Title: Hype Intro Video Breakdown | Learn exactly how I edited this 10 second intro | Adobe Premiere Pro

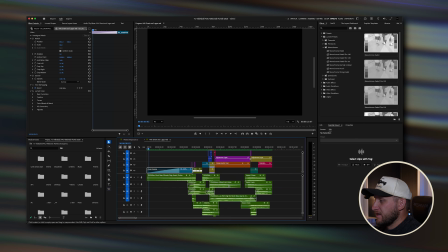1221s
Okay, so all the sound effects here are in green, and I've gotten all of these sound effects from either Ocular Sounds or Sounds from the Den, which is by Carlos, I think his last name's Herrera, but we all know him as Lobo Films on Instagram.
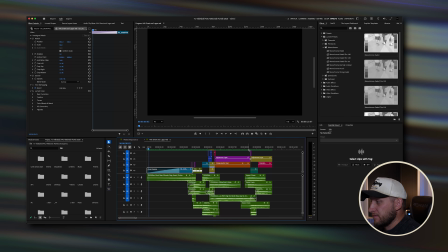1238s
He has a few sound effect packs, and I really like them. I don't have a ton of his sound effects on this specific edit, but I've done others with only his sound effects, but a lot of this is Ocular Sounds.
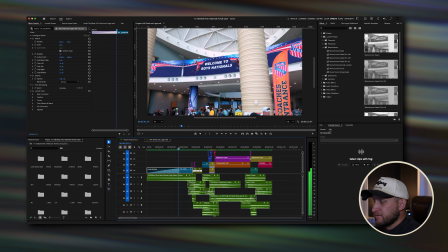1252s
So let's go into it. So first we have a riser.
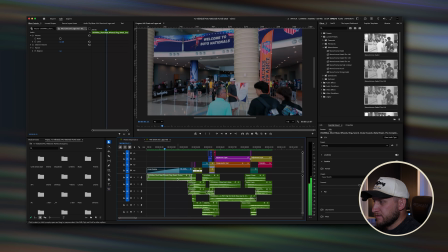1258s
That's this green one right here, and that builds intention. That builds anticipation.
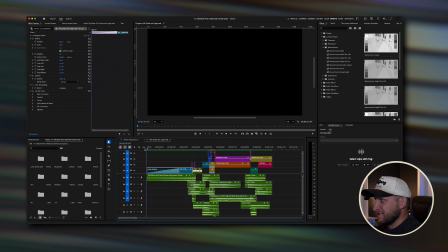1264s
That kind of gets the feel of the video going.
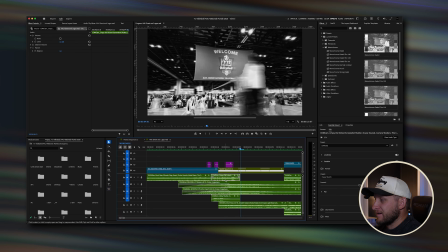1269s
And then right at the end of the riser, I have a crispy old school camera sound effect. So right there you can see crispy old school screenshot shutter from Ocular Sounds, and that is in their, let's go to my sound effects here,
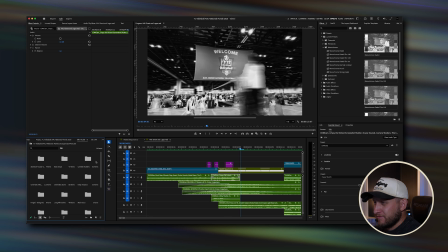1289s
Ocular, that is in their camera shutters pack. I don't know if they still sell it or not, but I have that camera sound. I have this camera sound, which is, let's look at this, clicky shutter from Ocular Sounds, also from the camera shutters pack.
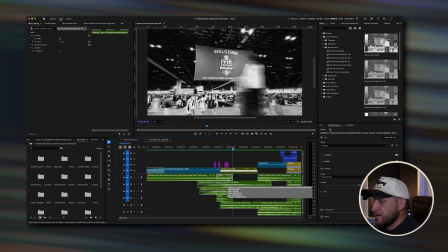1304s
And I have those two because using those,
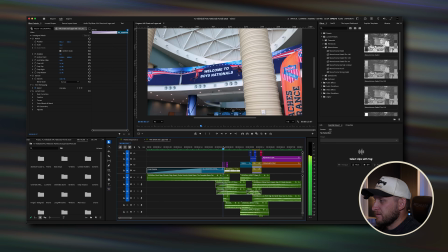1310s
I like to mix with these style of inverted transitions that I do.
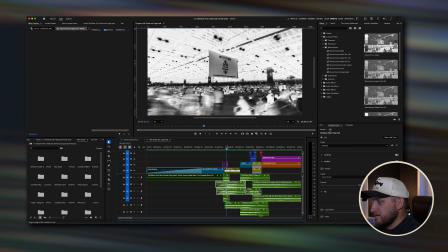1316s
So let me disable all of these so you can kind of see what that sounds like.
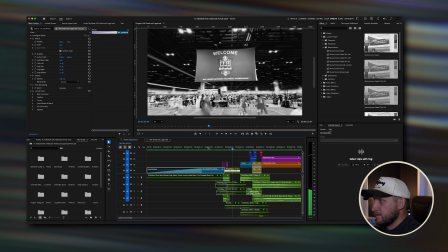1321s
So with just those two camera sound effects, it's this. Super simple, but it adds so much to it. Let me
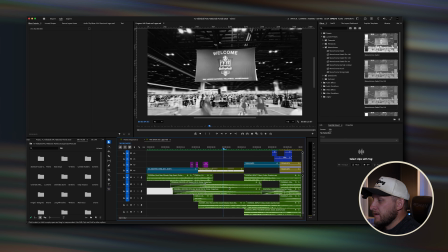1334s
turn these ones back on, and then I have a whoosh hit, 1, 2 right there, both from Ocular Sounds Forged pack. Forged is really good for sports. I like that a lot.
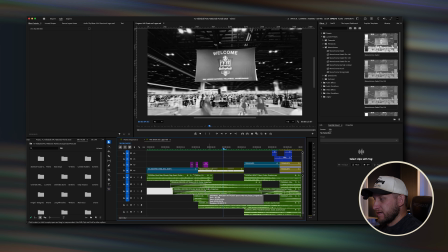1349s
So yeah, so this is Ocular Sounds whoosh hit, tension, and then one for action. And then down here at the bottom, I have a short rise and hit smooth,
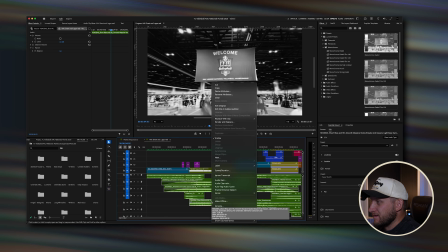1362s
and this is actually something that might keep you guessing here. I'm going to show exactly where it's at. This is in the Cinematic Stone pack of Ocular Sounds right here. I love using this pack when it comes to time lapses or hyperlapses like this, and let me show it to you.
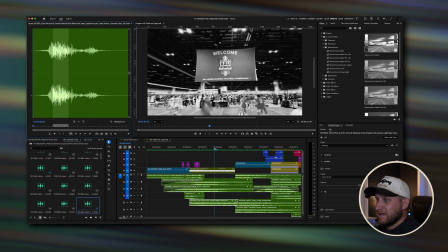1381s
So this is what that sound is. I love this pack. Cinematic Stone is what it's called. But if you'll notice, I've only used a little bit of it. I've only used right here. So just, it sounds like rocks falling off of a cliff, right?
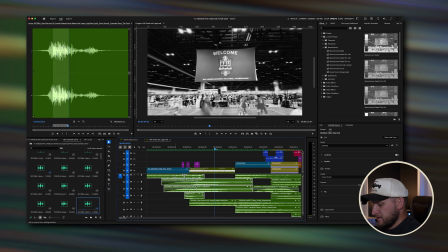1400s
Let me disable all of these, and I'll show you what that is.
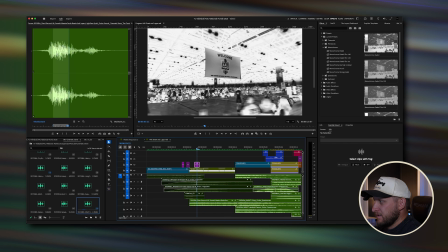1404s
So that adds that like kind of warbly, like whooshing, almost kind of like motion sound effect for this hyperlapse here.
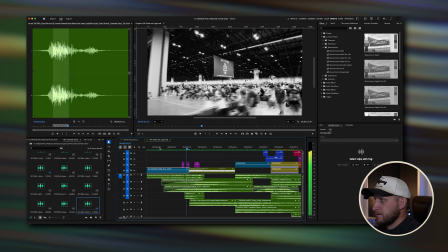1416s
And then with all of these back on, it sounds like this. So layering your sound effects is really important.
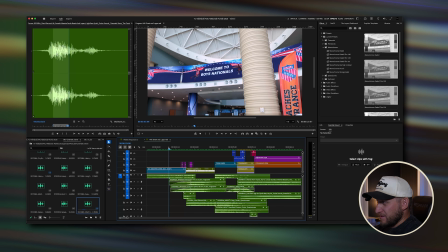1425s
You don't want to just use one or two, especially if you're doing it like a kinetic edit like this. You really want to have it layered like that. You don't always have to have layers. You could easily do something really cool with like one or two sound effects.
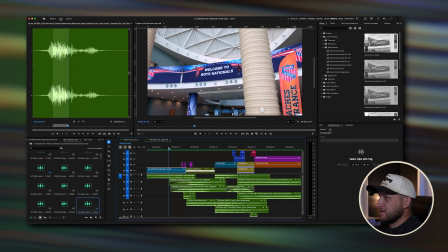1439s
But when it comes to really high action intros like this, I'd layer tons of sound effects.
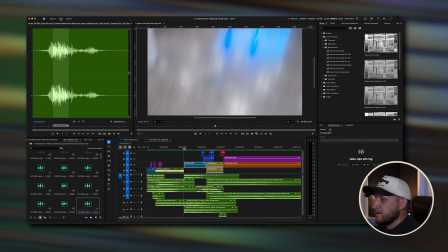1447s
All right, let's go next. So now we're in these whip pans. So the first thing you'll see is this right here.
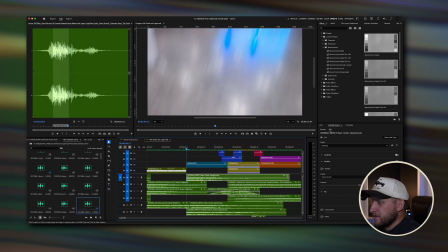1453s
And this is just an impact sound effect from the Quantum pack from Ocular Sounds. That is a really good one that I use for sports and edits like this. I will disable all of these, and I'll show you what that sounds like.